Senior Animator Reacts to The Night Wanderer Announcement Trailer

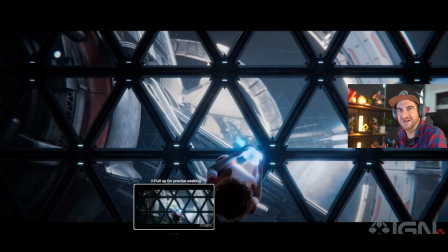(7:37)
And then you implant this microchip and then boom, everything can kind of come together. and you can change a person's life and send them different places and have them go into
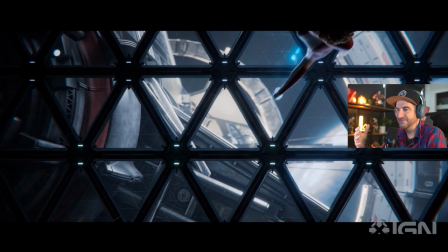(7:46)
virtual reality and have you know it's really interesting what they're you know elon musk is trying to do with all that stuff
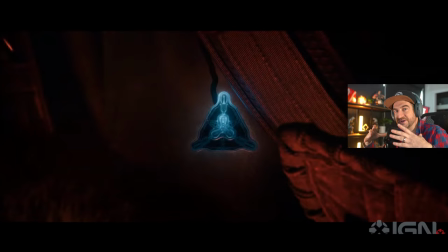(7:53)
this transition is really neat if you look really closely they do a transition from like this triangular shape to the shape of the windows that they're showing you
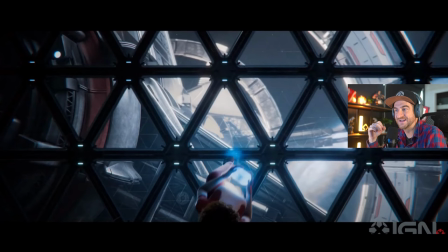(8:03)
next see this that's pretty nice i like that
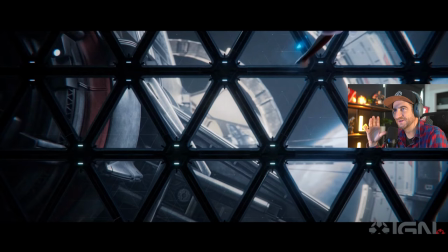(8:08)
they're paying attention to like a lot of things in this trailer for like what makes a
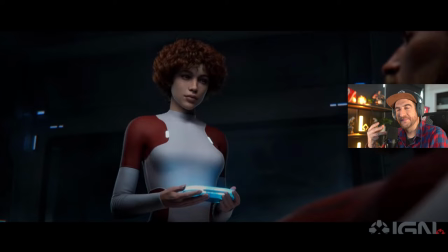(8:13)
trailer good right great camera angles great lighting great
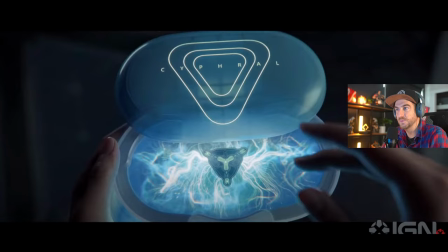(8:17)
transitions uh building like tension building like a uh the
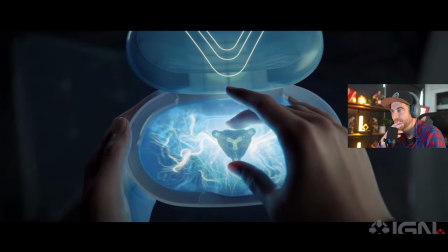(8:22)
feeling for a story of like oh what is this like that right there like you think to yourself oh what is that like when she first pulls this out you're like hmm what's she gonna
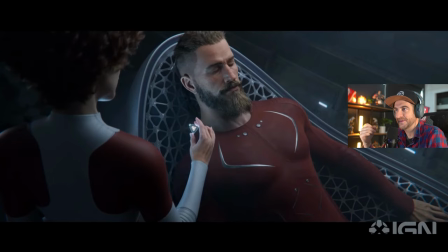(8:32)
do with that thing and look all the the energy and light like comes through it and this is the moment you realize it's like the matrix and she's about to
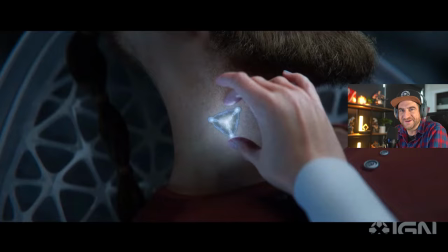(8:40)
hook him in when he the way he looks it made me think of like thor and the and all of that so it'd
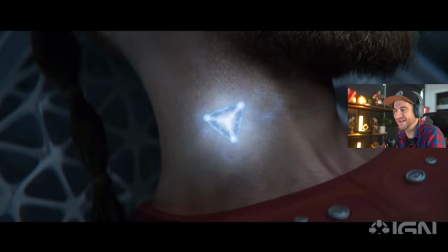(8:49)
be interesting like i said if this was some kind of tie to thor and that mythology
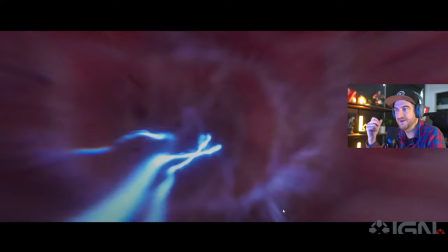(8:54)
wouldn't that be kind of cool right i love how they take you in all the way in right here
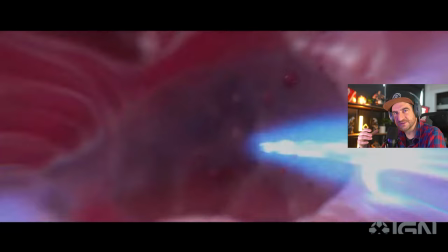(9:00)
and they show that oh he was forged by lightning that's when i was like huh what do you mean he's forged by lightning like is this
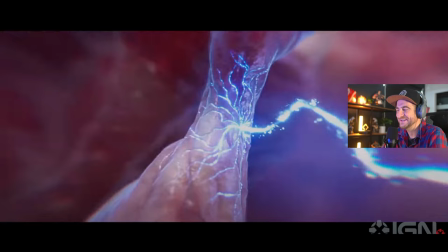(9:06)
Thor that's like I mean I don't know why a lot of the stuff just made me think that we'll see how this game comes out or whatnot
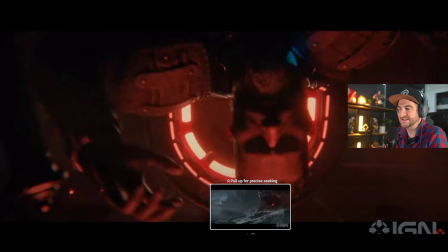(9:13)
but this is really cool how they're like dangling them upside down and
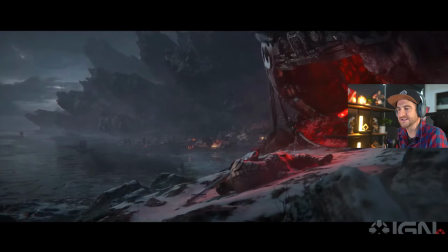(9:17)
my favorite part I think in the whole trailer like visually is this this scene just looks epic it reminds me of something Dark Souls would do and the people that you know from software because it's framed really well like the
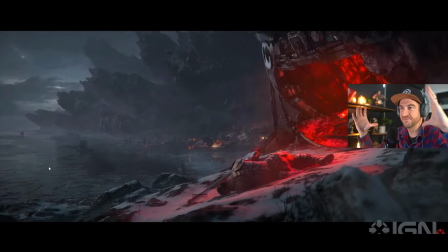(9:32)
thirds and how the characters laying down there in this red glow and the contrast between the red and the blue and the framing of the shot it just looks
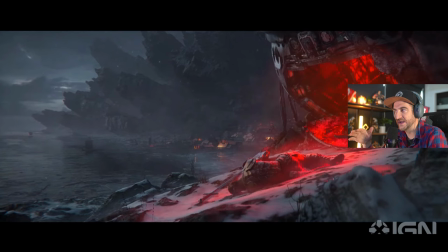(9:41)
absolutely epic love love love that shot so cool and you almost want to see him get up right here but they don't they tease
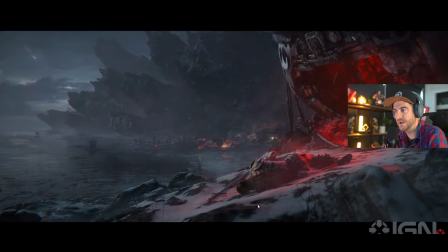(9:50)
it he doesn't get up right here you just see the blinking of all that like when i was first watching this i thought okay he's gonna get up and he never
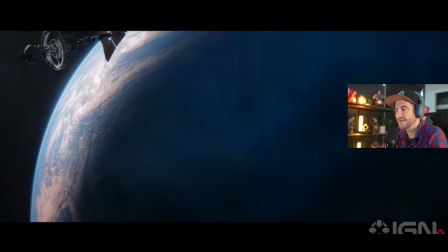(9:57)
got up and i was like oh shit like is this part of the end of the story or what you know this
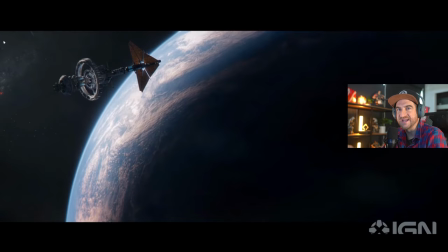(10:03)
was impressive to me when they showed like the world and the atmosphere
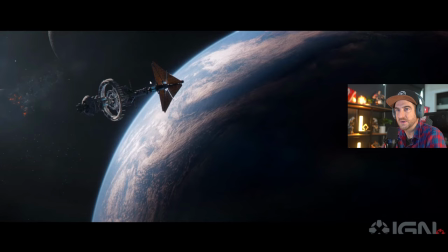(10:08)
and the satellite i'm like whoa i can't believe a small dev team kind of did this
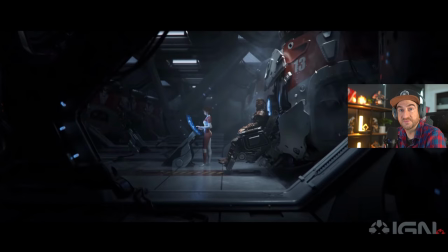(10:12)
because this looks incredible it looks really really really good i'm just impressed with the quality of like the texturing and rendering and and the
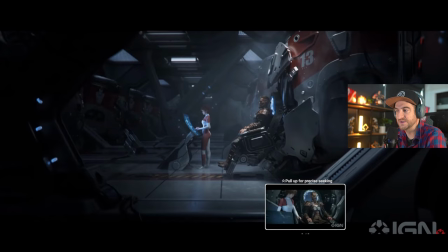(10:21)
lighting everything looks really really really good i can't wait to see kind of what they do with this like and you can tell the animators know what they're doing
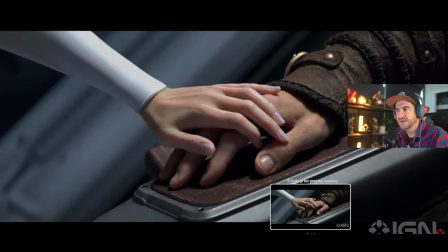(10:29)
as well just by this hand animation when you see the fingers kind of come up and touch this hand you can see that they
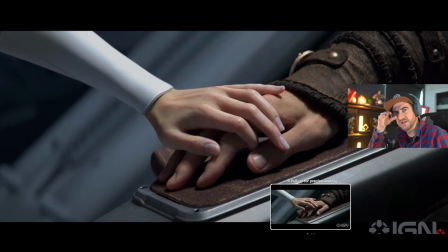(10:36)
curl over properly they don't clip they don't mess up you can see his
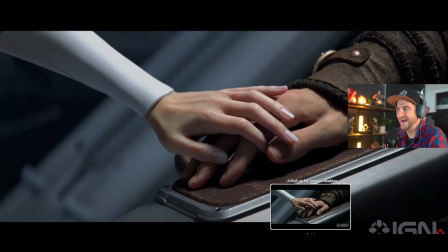(10:41)
hand is like going like this and clenching together when she's doing it nice nice nice little details love that and look her finger drags
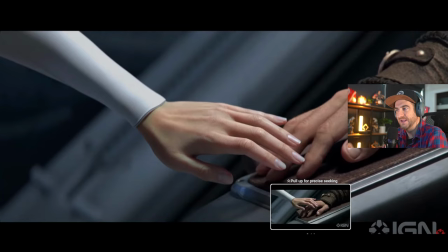(10:51)
off and as it drags off it pulls it you know it pulls away and extends
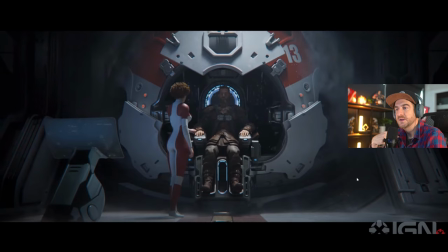(10:56)
sort of it's great you know a lot of the stuff to you guys is probably like oh who cares but to me it looks really good i noticed those little
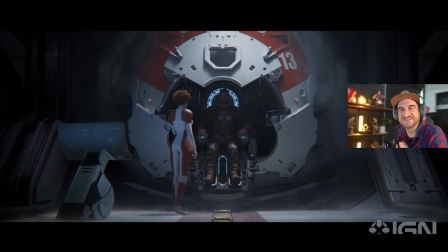(11:03)
details because a lot of game companies kind of don't spend enough time on that stuff and it looks rough usually right but this
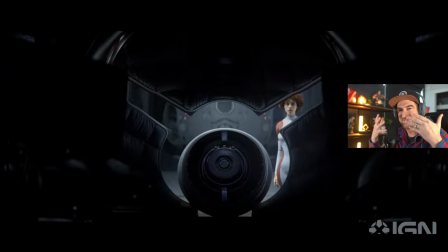(11:10)
looks really good love it and then this thing closing up on you is really cool one thing i i think is a bit off is it
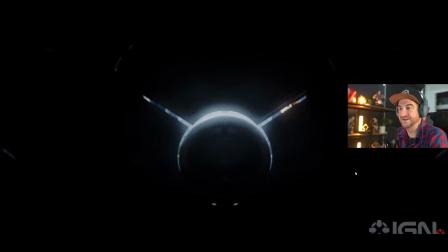(11:18)
feels like it's really far away like you're way back here in the suit but i love the feel of it and the lighting and how it like
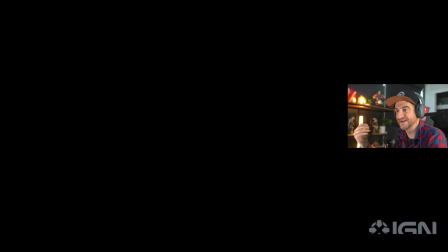(11:26)
encloses on you that would have been a good spot to like stop the trailer
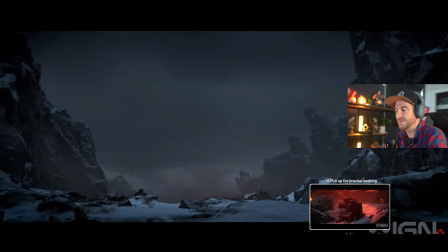(11:31)
even i just like the way it looks um this part here is really cool hold on let me see here right
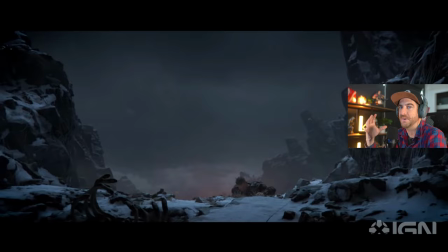(11:40)
here when he gets up and he comes to this spot you know he's been traveling a while